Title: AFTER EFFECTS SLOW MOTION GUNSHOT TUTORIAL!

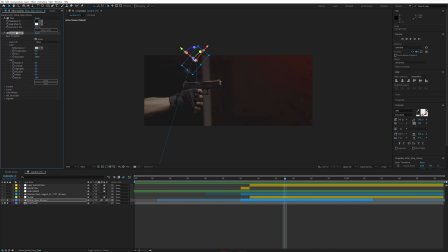[12:05]
This is a great color grading tool to do a lot of adjustments, as well as import LUTs if you need to. But anyways, in this one, I'm just going to bring the blacks out a little bit and make them more washed out,
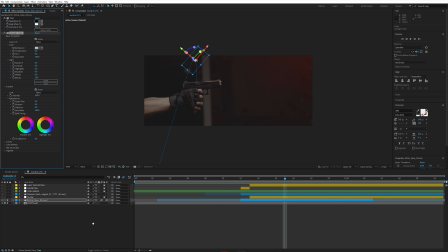[12:22]
just as our raw image appears. Once I do this and we play through, and remember guys, our motion blur is enabled, and that's why you see such a nice motion path.
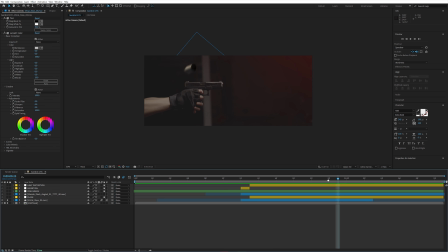[12:36]
If I turn it off and on again, you can see what a massive difference that makes, and that applies to any visual effect layer you bring in that is pre-rendered and you want it to move in accordance to the image or the animation that you force it to do,
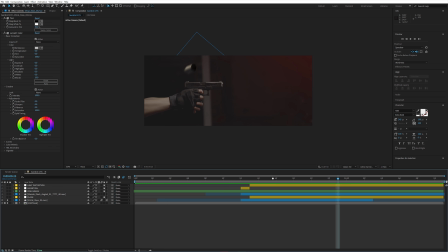[12:54]
and you want it to have motion blur. So guys, if I play this through now, we can see what we're working with. We just have a very cool shell ejection effect going on. The cool thing is that it comes towards the lens, and that makes it very impressive. Now, let's move on to the Maz Flash.
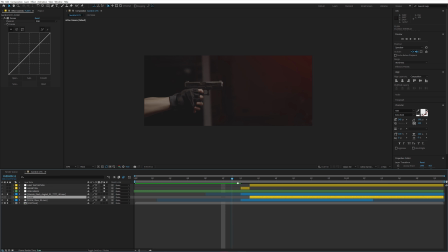[13:14]
We have 2 layers here, guys. One is the Maz Flash itself. Let's bring it in right here, and it happens like so.
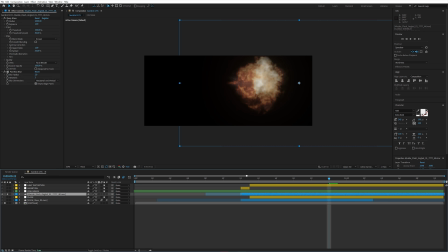[13:22]
If I actually isolate just that one, this specific one is a great shout out to Action VFX. They have some great pre-rendered VFX assets as well as other goodies.
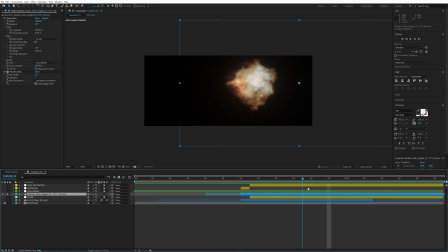[13:34]
This is one of the better ones that I've seen that is a Maz Flash that is in slow motion, right? So if we play through, you can see playing through, and that is great because usually Maz Flash literally happens for a split frame.
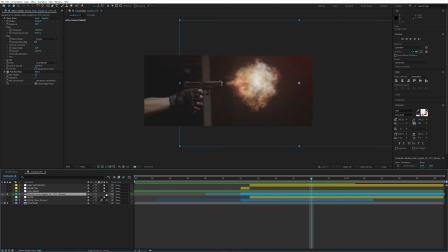[13:49]
So as we see here, guys, we bring in this asset, we start doing the exact same thing, right? If we bring up our footage, we're going to start bringing it in and place it when the action happens to the correct position that makes sense.
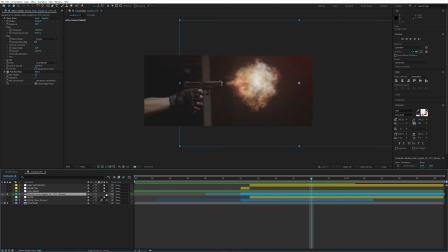[14:07]
Now, this one does not move because the gun moves slightly, but the Maz Flash does not move, right? So we don't need to worry about 3D space because we're not going to animate it or worry about its motion blur.
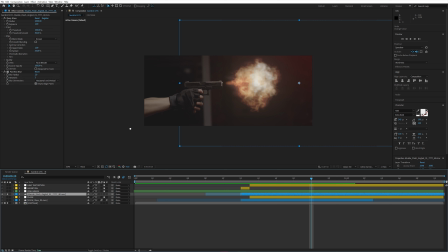[14:22]
We just need to place it in at the right position and let it play out. But of course, just like we did before, we need to put a few coloring effects to make it fit the scene a little bit more.
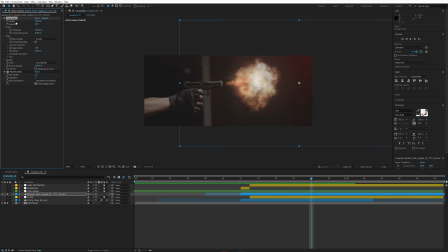[14:36]
Now, by coloring effects, it's more about visual artistic effects, and they have to do with one pink glow, as you can see here, guys, here. But my deep glow effect just gives energy to that fireball because by default, it sits a bit flat, and this is what you want, right?
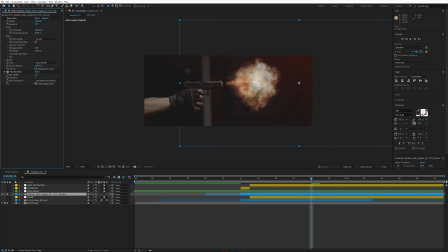[14:54]
You want to have full control of these things in post-production. So the first thing I did is I put a glow effect. This is called Deep Glow and is a paid third plugin. The equivalent would be if you go to Effects and then Stylize and then hit Glow.
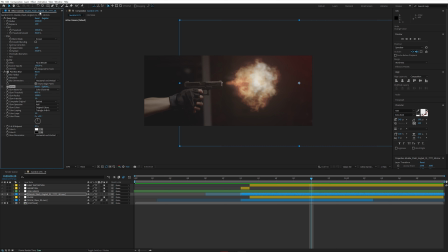[15:10]
But the issue I have with the baked-in glow effect, guys, here is that the maximum glow radius is 1000, you see? Which can still work. It's pretty cool. But many times I find myself wanting a bigger radius, which in this case it goes to 2000.
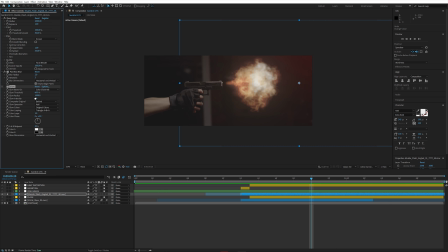[15:29]
You see, 1000 glow radius is quite good for 1080p or 10K clips and resolution workspace. But when you work with 4K, you need a bigger radius to spread that glow effect even further. But it's not an essential thing to have because the baked-in glow effect will do great here as well.
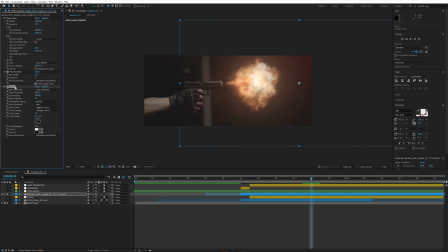[15:52]
I just want to show you guys my full post-production methodology and technique so you guys don't miss a single step. After that, we have a fast motion blur effect because if
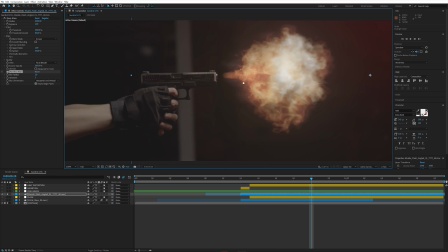[16:04]
I zoom in here and I put this in full resolution, let it load for a second, you can see that our pre-rendered asset is very crisp.